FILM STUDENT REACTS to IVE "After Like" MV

Okay, so when it comes to color and lighting and film, I just want to add something really, really cool here.
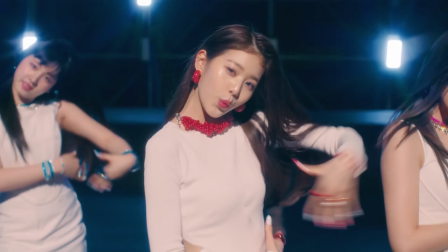[4:18]
So in the first chorus, you can see that they have a very dark background and then they have very white outfits. It's because when everything is dark around you, to make sure that you stand out from the background, it's good to use colors that contrast with the backgrounds.
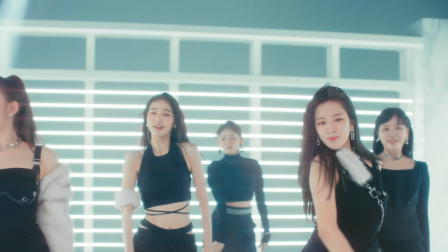[4:34]
Okay, but as you can see, gray background, we have like these white decorations and they're wearing black clothes.
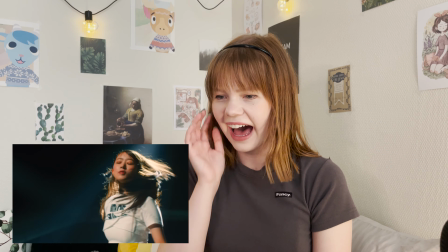[4:39]
So it, once again, it's a contrast from the background. Oh my gosh, she's in a car now.
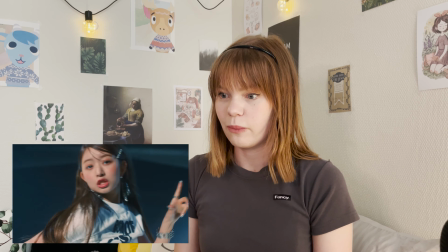[4:47]
Wow.
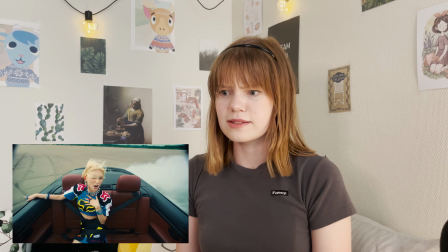[4:52]
This is awesome. This is so cool. sometimes when you film a car scene, you can actually put the camera on the car and then film. They often do that in like high budget action movies, but you need a lot of props and like safety, security for the camera to be able to do that.
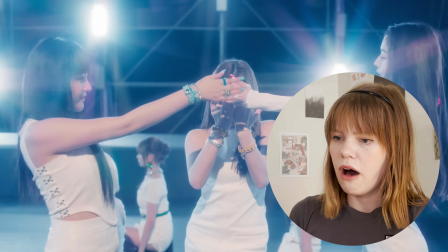[5:12]
It has like the disco feeling to it. The background, whoa, that's pretty.
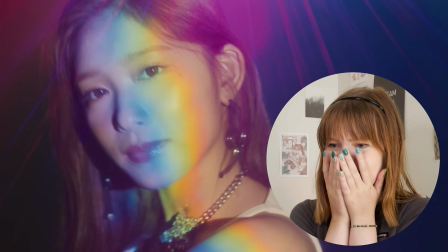[5:18]
It's like a rainbow.
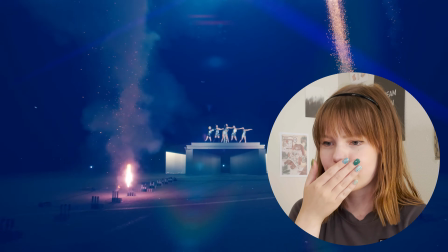[5:23]
Oh my gosh, the silhouette and everything, that's beautiful. Oh my gosh, fireworks.
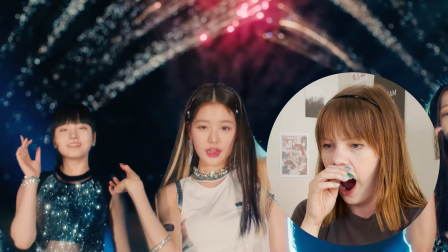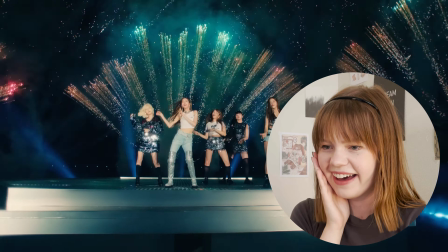[5:35]
Whoa, and you can see the camera. Whoa. We lost the internet connection. The internet connection is broken. I lost the internet. Oh my gosh, the internet is gone.
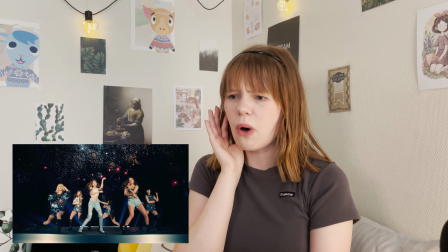[5:54]
That's so awesome.
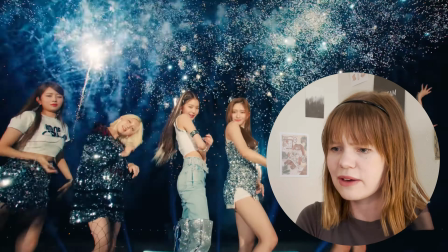[6:00]
All the fireworks. I love how they stick to like one shot here though.
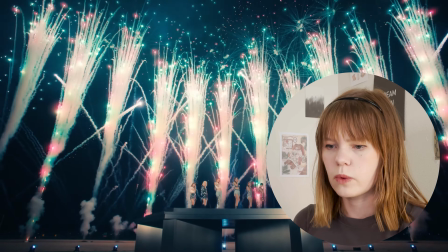[6:05]
And did not switch between a lot of different shots at once. They just kept the one same like video.
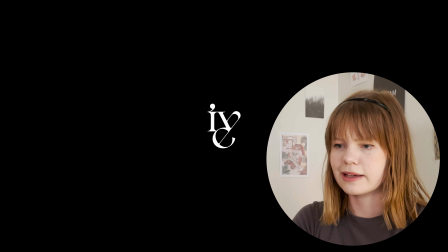[6:12]
And then they have like these effects here at the end, which is like very like TV kind of. Okay, so I wanted to film more today. I wanted this to be longer, but I just started up with school again and we're learning a lot of new stuff this week. We're currently learning everything we need to know about the Arri Alexa and Red. It's the Arri Alexa SXT, Arri Alexa SXT and the Red Scarlet. So I'm quite busy these days studying and just there's a lot of information coming into my head. So I'm a little bit tired, so I had to keep it short today. Sadly, but I do really, really hope that you enjoyed this video for today. I had a great time filming it. I'm just gonna go back into this music video and look for more details because this was cool. I really, really loved it. And yeah, if you guys haven't subscribed to my channel yet, please do that. I would be really happy. And I will be back with another video soon, so stay tuned for that. And that is everything for today. Bye!